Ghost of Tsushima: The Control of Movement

This video and even channel is brought to you by my beautiful Patreon teams. If you want to join the Patreon team, please feel free to click the link down below. And if not, that's totally fine. I hope you enjoy.
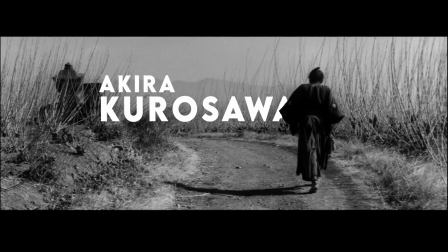[0:12]
Kurosawa is seen as one of the most important masters of film. His work has been referenced, revised, and even tried to be replicated throughout the last 60 years.
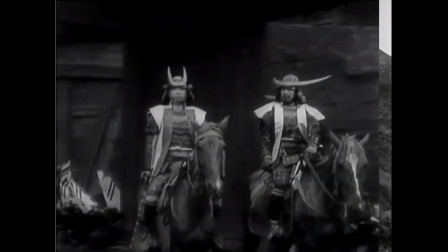[0:20]
His movies ranging from The Seven Samurai to Throne of Blood to Yojimbo and of course High and Low,
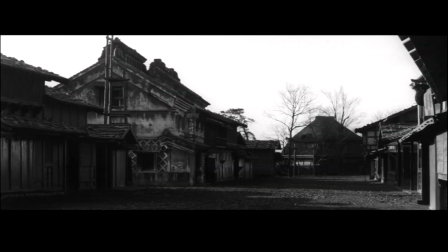[0:26]
all have influenced directors to this date, and his influence can be seen throughout not just film,
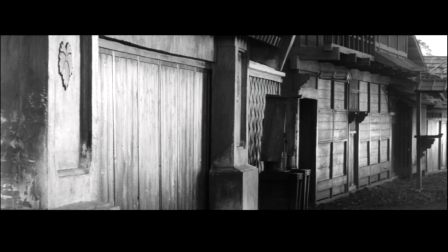[0:32]
but television and of course gaming.
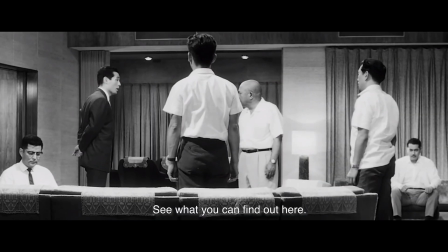[0:34]
From the fantastic blocking techniques used in each scene of his movies to the use of silhouettes of battle and even loss.
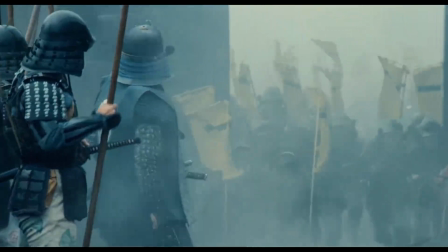[0:41]
But possibly the most iconic thing about Kurosawa's work is of course the flow of movement,
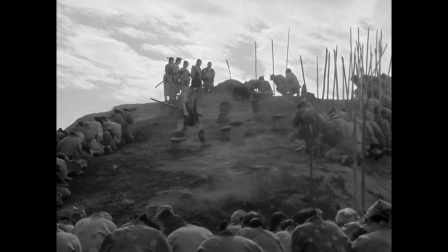[0:47]
and the way that he brilliantly controls the movement of the world and even controls emotions by using the elements in frame.
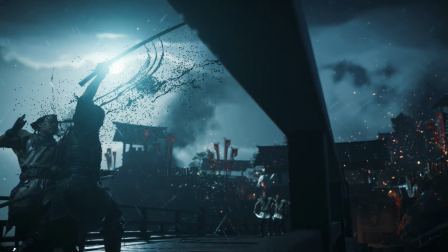[0:53]
I'm excited to welcome you to today's video while we explore the movement and control of movement in the Ghost of Tsushima.
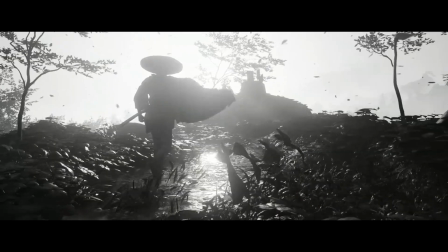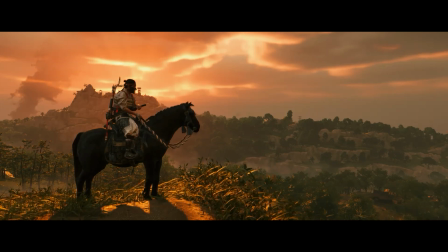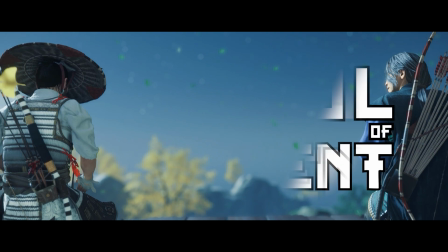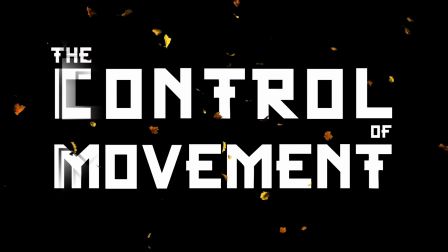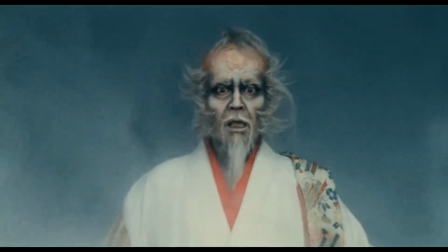[1:54]
Elements and weather possibly play a bigger role than any character in Kurosawa's films.
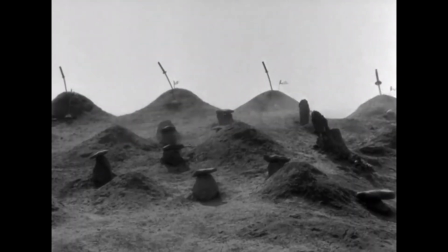[1:59]
He uses the wind to show change in the tide of battle,
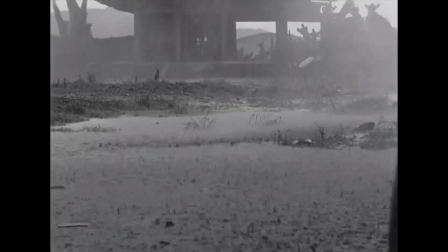[2:02]
rain can show us an upsetting and even emotional atmosphere, and of course fire can create the sense of fear and even power,
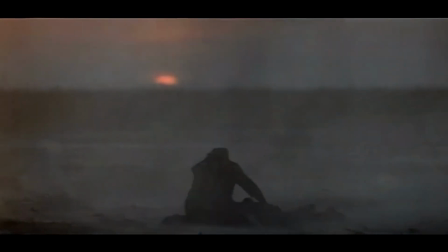[2:08]
both taken and loss. The elements are a constant and beautiful reminder that life moves on within these worlds no matter what is actually happening within characters,
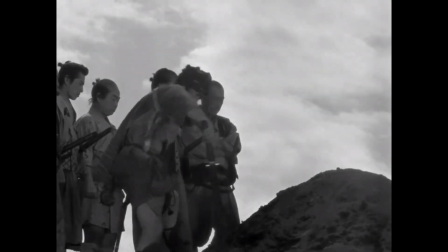[2:16]
but at the same time it entwines within their stories and entwines with their emotions or whatever's happening on scene.
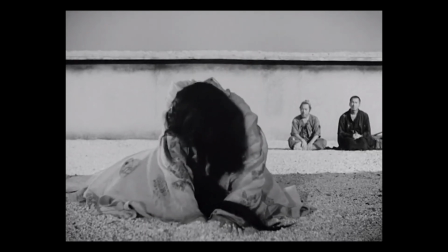[2:22]
There are so many fantastic moments in his work where actors and frames are almost frozen in a moment.
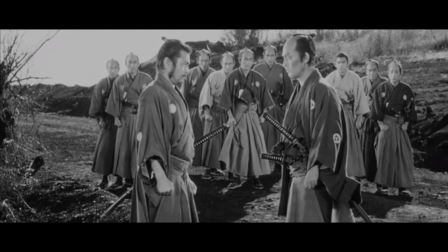[2:28]
He can have a scene surrounded by silence and even motionless people, but the world continues moving with natural and even exaggerated extents.
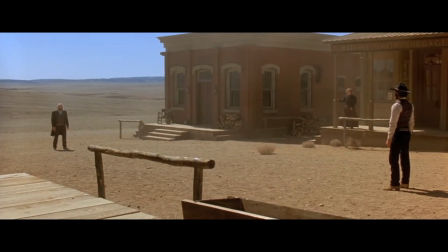[2:37]
Tumbleweed blind across a standoff between two outlaws, with the slightest movement of a single person which could spell death within the next few minutes.
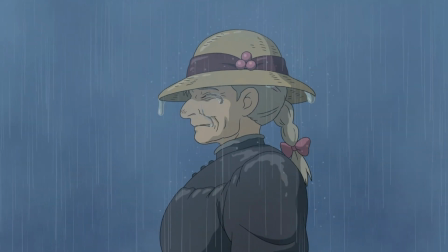[2:45]
With a character crying in what seems a non-ending pouring rain,
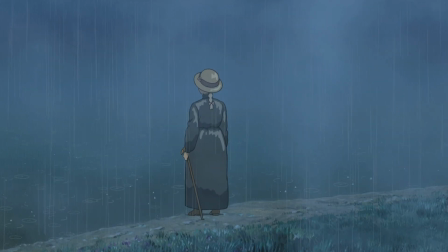[2:48]
showing that their problems really don't match the problems of the world and the world is not going to stop for them for a single second.
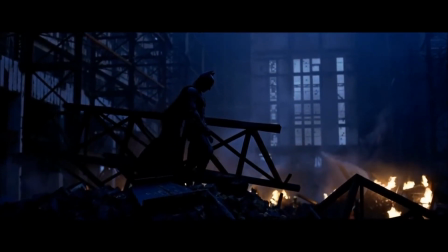[2:54]
Or even something like Batman watching over someone he loves immediately be taken away,
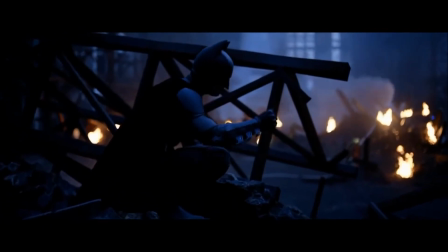[2:59]
with the remains of flames still blazing behind him, which is still fighting off against the water of the firefighters which is trying to take it out.
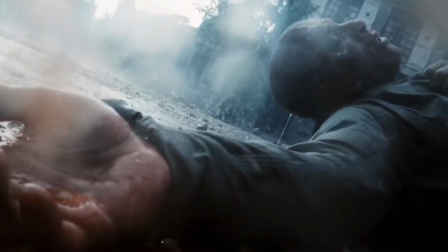[3:07]
There is a narrative and storytelling device that comes with each element within the scene.
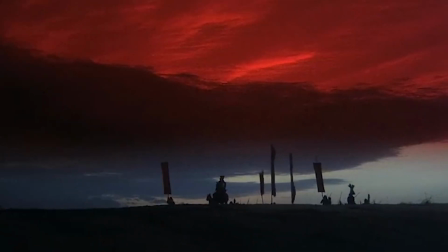[3:11]
These are all clear and even brilliant examples of his influence in cinema because of his use of motion and even weather effects throughout his years of filmmaking.
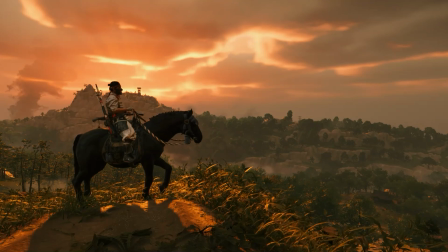[3:23] You're a good horse, Kage.
Ghost of Tsushima has easily become one of the most visually pleasing and even most beautiful games ever created.
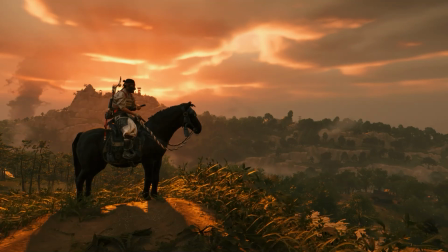[3:31]
There is an aura of life with every step that you take within this world, and I strongly believe it's because of its use of motion within every single frame.
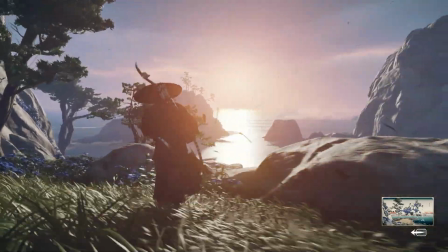[3:39]
As you explore the beautiful worlds that Sucker Punch has created, the player are guided by the winds.
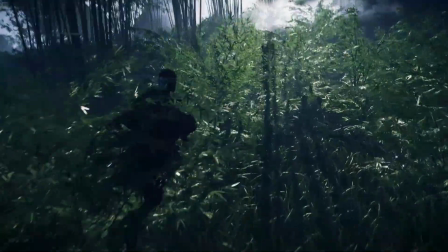[3:45]
There is not a moment in Ghost of Tsushima where the player isn't being accompanied by the wind.
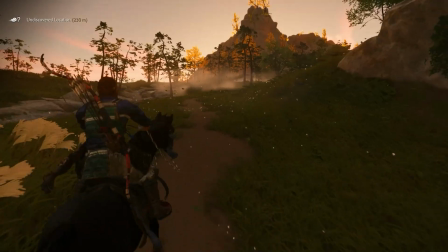[3:49]
The winds, just like in a Kurosawa film, remain to be an element and a force that literally pushes the player and or viewer forward to the next scene.
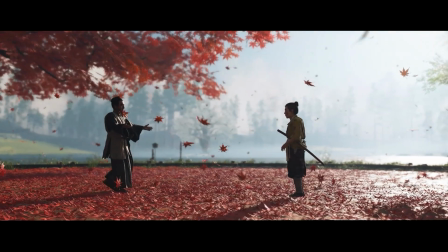[3:58]
And this is definitely the main element that brings Kurosawa's work to life and really makes it shine within the world of Ghost of Tsushima.
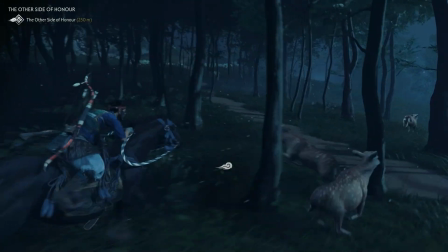[4:05]
Taking a step back from the traditions of gaming,
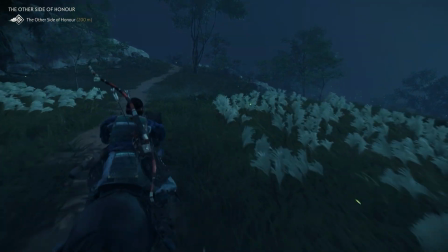[4:08]
removing the classic waypoint or even minimap system with falling leaves and even pollen sprouting from flowers full of colour and even life,
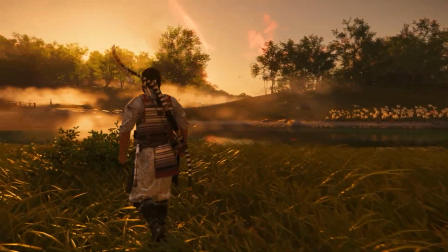[4:16]
tells us as the player and even in the arc of the story that no matter what happens here,
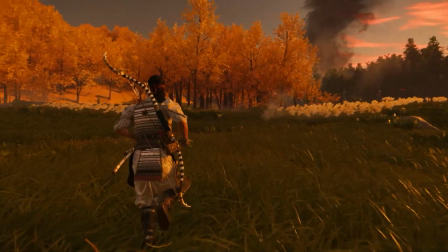[4:20]
no matter what happens within this story, the world doesn't stop moving on and there's always a sense of purpose with each blow of the wind.
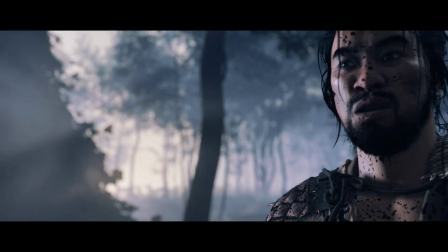[4:27]
As the leaves, pollen in the air, butterflies and even fireflies all turn into embers,
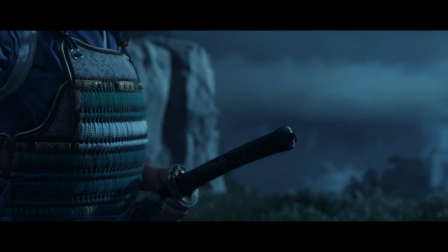[4:32]
we know there's also a rage and even sense of hatred within this world.
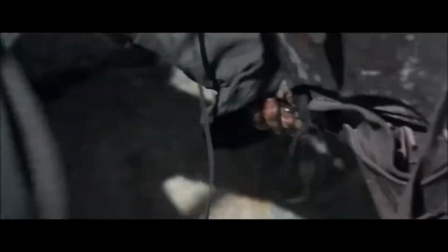[4:39]
Swords are powerful. They're a powerful tool to give to someone. In movie, we have seen them being used in some of the most iconic and even meaningful fights.
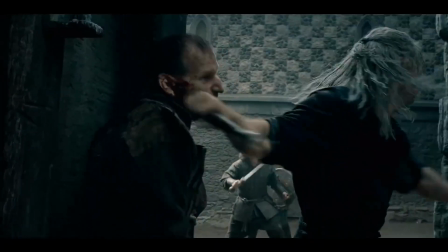[4:48]
There's an expectation that comes from pulling a sword out of its sheath. It's powerful.
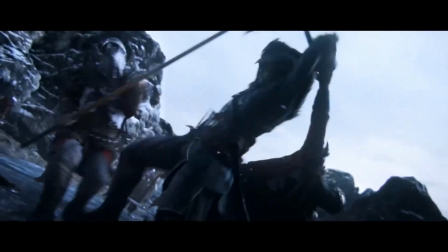[4:53]
It itself can be the sound of power. We most commonly link this to the sounds of beginning an adventure or even courage to fight something dangerous.
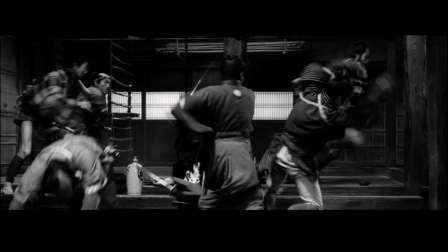[5:01]
But in a lot of Japanese cinema, especially that inspired Tsushima,
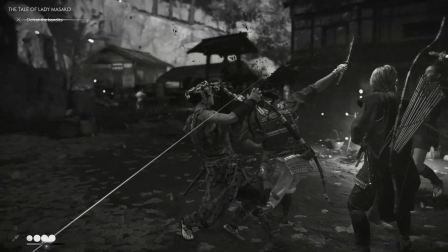[5:06]
we as the player don't need that sound as a courage reminder or even to show the strength or even the purpose of our next battle.
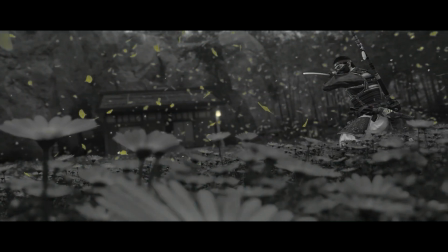[5:12]
It's an impossible sound that doesn't need to be there because there's already tension created by its atmosphere.
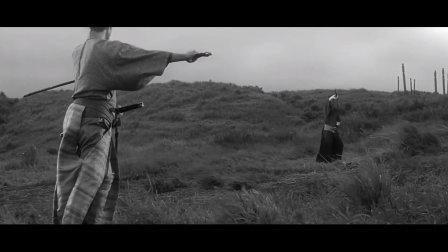[5:18]
It's the winds of Harakiri that show us the importance of that duel.
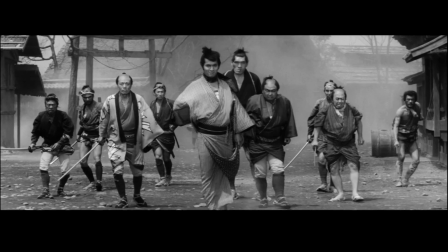[5:22]
It's the in-timed walk of bandits while they're in sync with beats and even walking towards the wind while our hero walks against the wind,
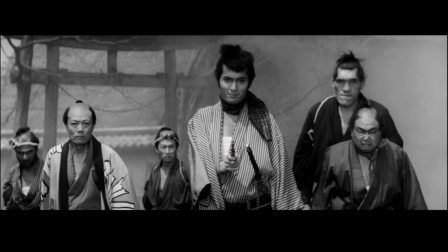[5:29]
implicating that he really is going against all odds if the winds and the elements are not even on his side.
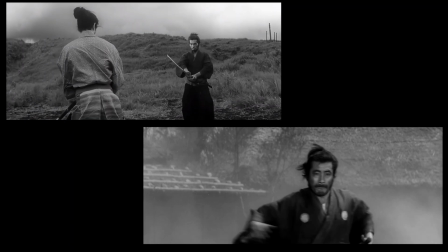[5:35]
In each one of these battles we can see and even hear something important. There is no impossible sound of a sword being unsheathed.
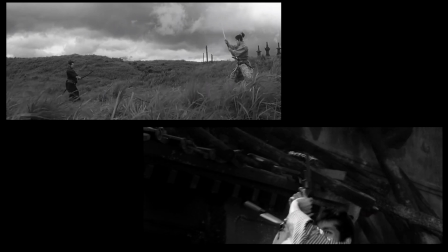[5:43]
There truly is no need for grand entrances or even Hollywood sword sounds,
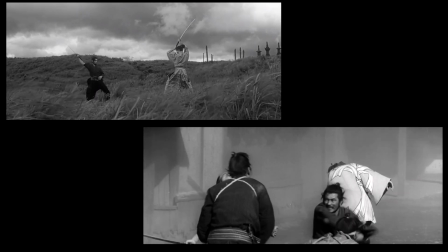[5:48]
because the world and the music is enough to remind you that all these men and even people have courage and strength to fight.
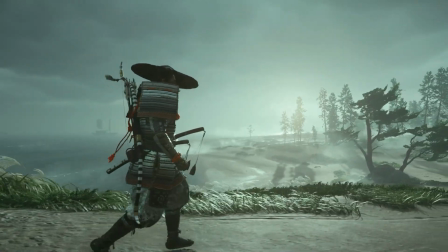[5:55]
Sucker Punch proved that we don't have to have a silly swoosh sound every time we want to enter battle, because we know what comes next,
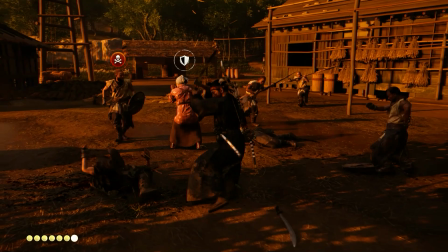[6:02]
we understand what we must do as Jin, and we know the amount of courage and even loss that he's gone through,
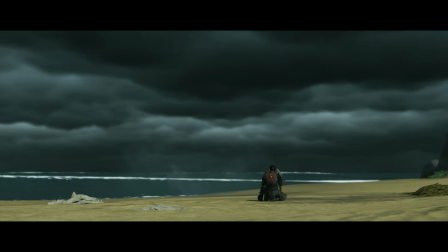[6:08]
so we don't have to be reminded that he is the hero of this story, because we're there seeing it and we're there seeing the actions that he must take.
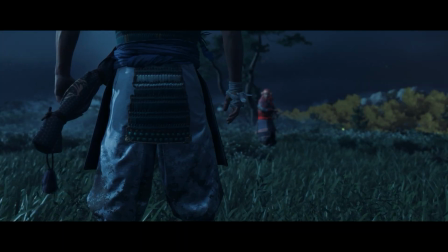[6:14]
There is something that almost feels choreographed with each scene of nature and even duel and even combat in the Ghost of Tsushima.
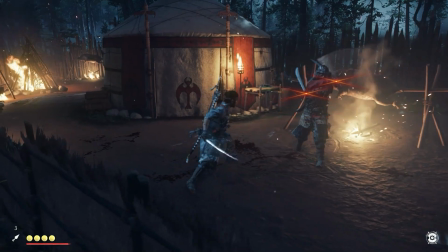[6:22]
Most fights can look like a mess of swords flying around until you truly find your footing within this game,
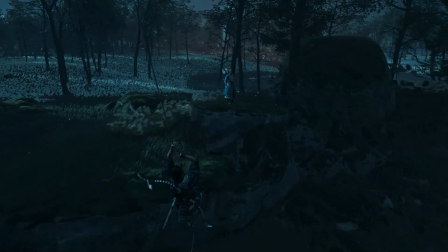[6:27]
but then things start to drop to the floor with a synchronized and even over-top Hollywood bravado style.
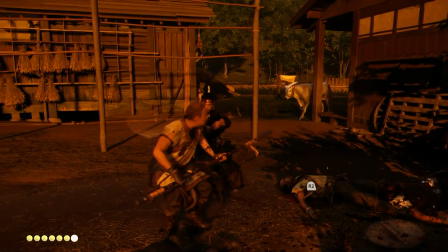[6:33]
Enemy grabs for the air and even clutch away at their last breath with nothing more than just the intent to give the player a
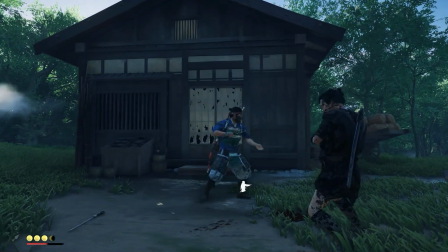[6:40]
few precious seconds to calmly clean their sword against their elbow and put their sword away just as they hit the ground.
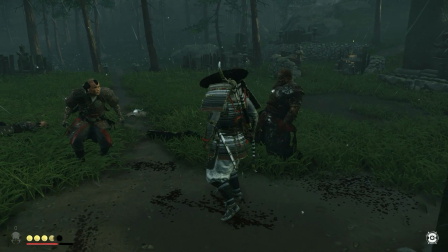[6:46]
And these few seconds are really important to the expectations of Japanese and even samurai cinema.
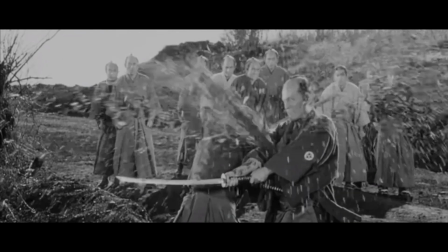[6:53]
Kurosawa uses ridiculous amounts of blood and even sudden strikes to create shock within an intense scene,
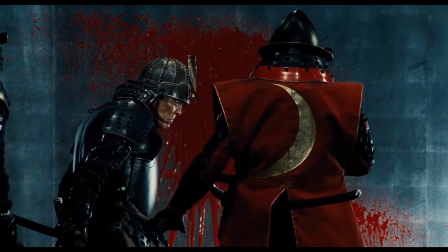[6:59]
and these can happen within seconds, and before you know it you're already looking at blood splattering everywhere.
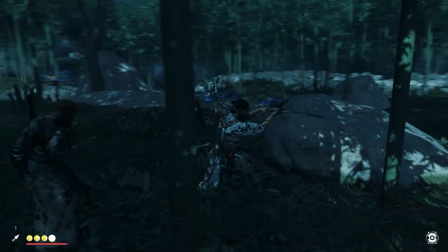[7:04]
And Ghost of Tsushima seemed to follow in suit. To see blood just spurting out of your enemies as they fall to the ground while you're cleaning your sword is so satisfying,
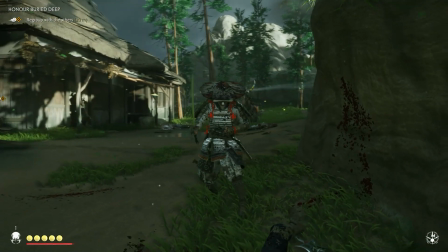[7:13]
and it just reminds you how cool and even how powerful Jin really is as a samurai.
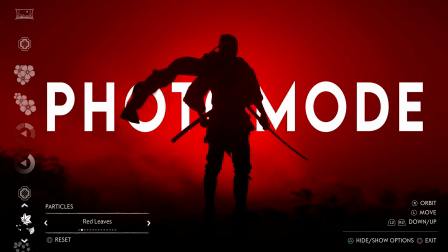[7:18]
But something that spoke to me most out of the Ghost of Tsushima, that the photo mode itself plays a very huge part in the identity of the game.
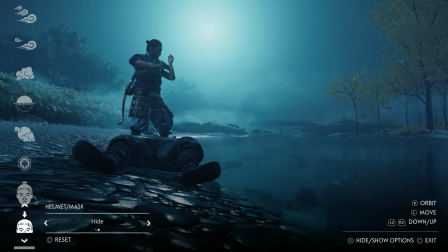[7:26]
You're allowed to freeze frame any moment within the gameplay.
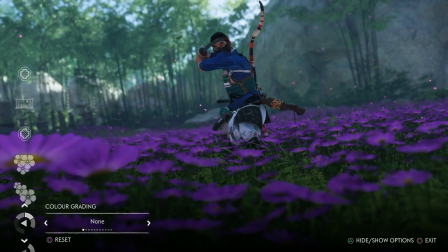[7:29]
You're able to play with the colour grading to the shift of the winds, allowing players to create and even go beyond what photo mode has done before in the past.
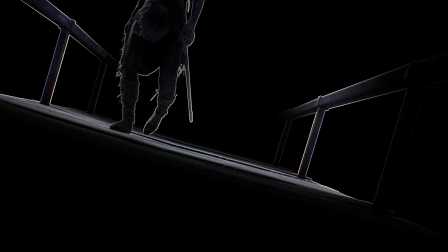[7:38]
But this isn't just about creating something cool and then sharing it with friends and even making yourself feel good.
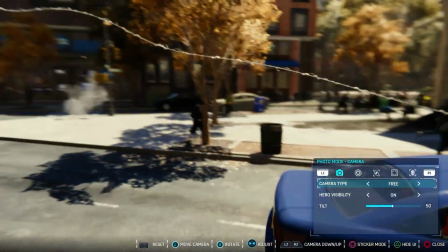[7:44]
I actually spoke about this feeling in my Importance of Photo Mode video, which there's a link down below if you want to check that out.
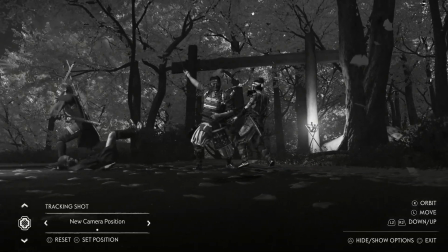[7:50]
But as a young person growing up and even wanting to take interest in film and even editing and of course photography,
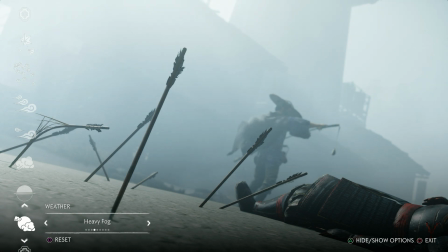[7:56]
being able to create something within game gave me a lot of experiences and even gave me something to learn off,
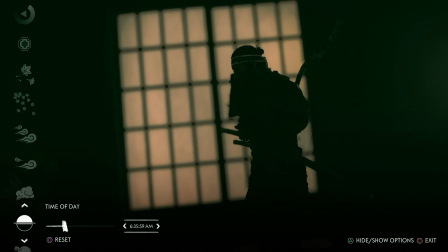[8:02]
even though I wasn't able to afford my own camera equipment.